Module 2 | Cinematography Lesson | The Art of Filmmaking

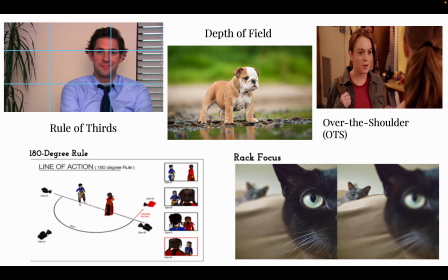And then we have the 180 rule, which is two assumptions essentially: that the action within a scene will always advance along the straight line and that the camera will remain consistently on one side of the action.
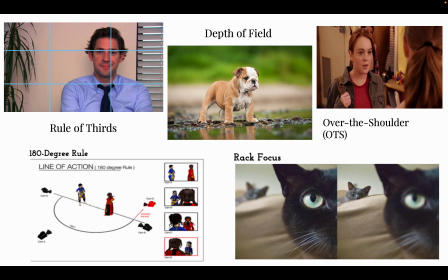If we were to move the camera within the 180 rule, then you are disturbing how your audience is experiencing things. And then again, we have rack focus, which it goes from one object or subject to the next.
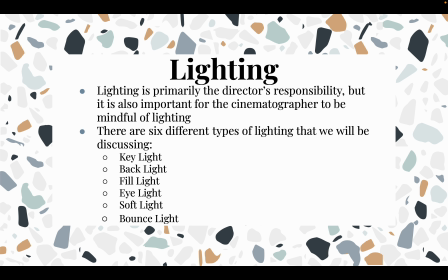Now, let's talk about lighting, because lighting is primarily the responsibility of the director, but it is also very important for the cinematography to be mindful of this.
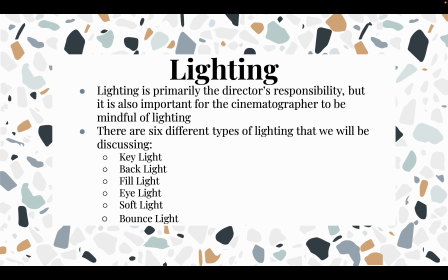So you want to make sure that you are filming scenes that make sense, that have good lighting, and that they can be easily understood. So let's talk about a little bit about different types of lighting.
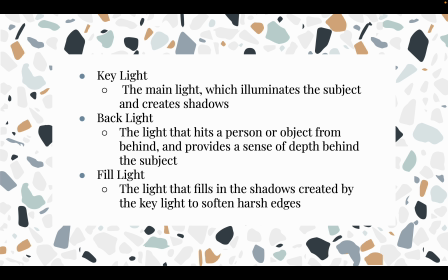So key light is the main light, which illuminates the subjects and can create shadows. You have backlight, which is the light that hits a person or object from behind and provides a scene, a sense of depth behind the subject.
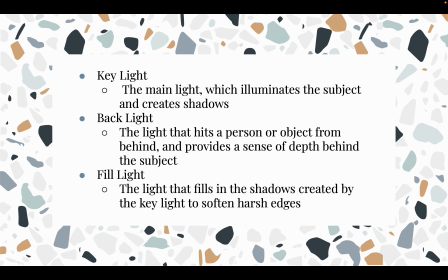You have fill light, which is the light that fills in the shadows created by the key light to soften kind of the harsh edges.
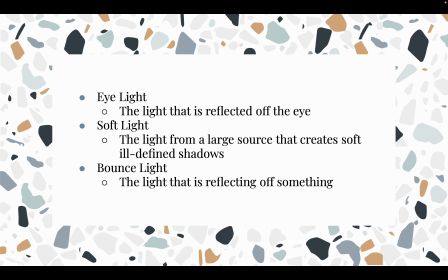You have eye light, which is the light that is reflected off the eyes. You have soft light, which is the light from a large source that creates soft, ill-defined shadows. And then you have bounce light, which is the light that is reflecting off something.
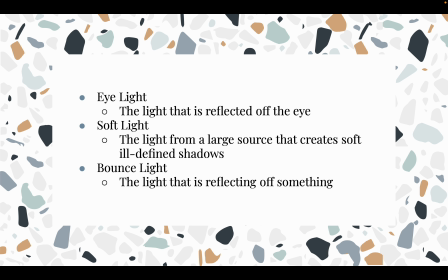Now, you may not have everything that you need to create all of these, but you can play around with outside light, you can play around with camera lights, you can play around with phone flashlight,
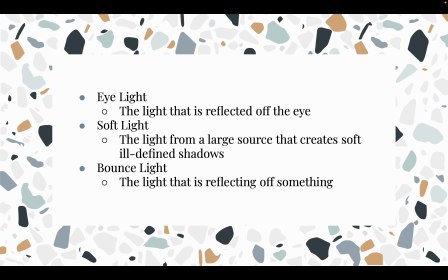you can play around with the own lighting in your environment. There's a lot of things that you can do with lighting, and you want to make sure that the lighting that you are using is setting up the right kind of tone and feeling for your scene.
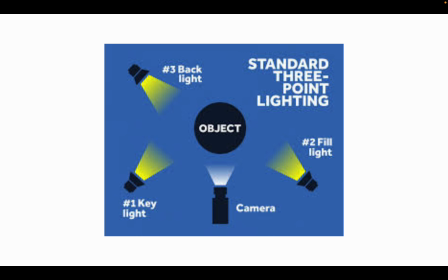In here, you can see all of those different lights. So you have your object in the middle with your camera. You can see kind of where key light would fit, where fill light, and where backlight will go.
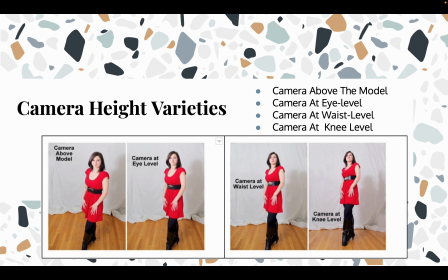Now let's talk about different camera movements and shots that you can do. So when you're thinking about camera height, you can move your camera to different levels in order to record and give a feeling depending on what you want to.
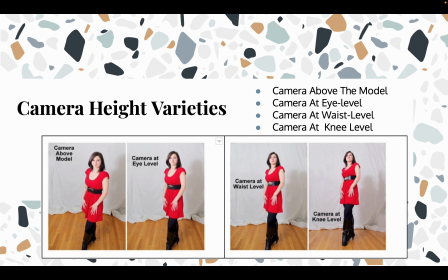So you can have the camera above, you can have the camera at eye level, you can have the camera at waist level, or you can go to knee level.
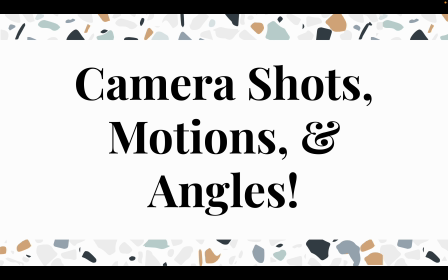Now let's really get into talking about the different camera shots, motions, and angles that we can do.
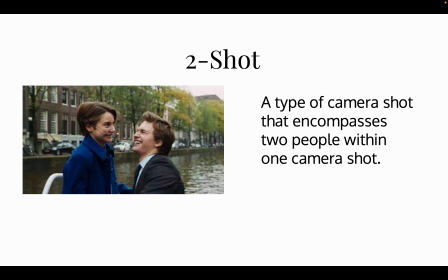So when we're thinking about camera angles, we're thinking about the way that things are being shot. So you have a two shot, which is a shot that includes two subjects in one shot or the exact same frame. Now this is really good for
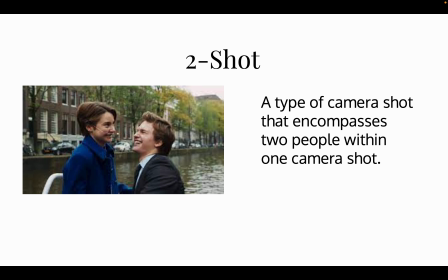to read or to understand what the distance or body language of the characters or screen may mean for the storyline. Like, are they really close? Are they separated? Are they almost touching? This is a really good way to tell your audience all of this without needing to having it written somewhere.
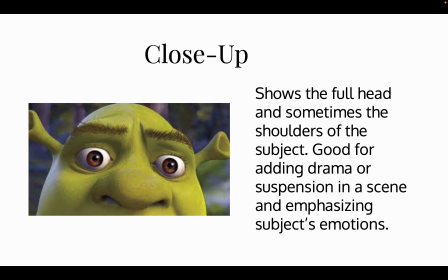Then you have a close-up, which shows the full head, sometimes the shoulder of the subject. It's really good for adding drama or suspense in a scene and emphasizing emotion, especially when you're thinking about their eyes or their mouth.
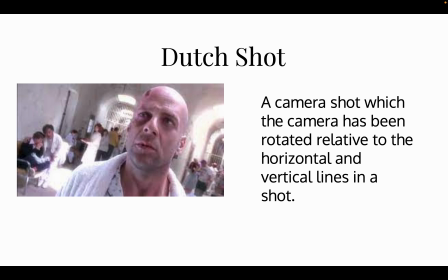You have Dutch shot, which is a camera shot, which the camera has been rotated relatively horizontal or vertical within their lines, and it's kind of tilting on its axis.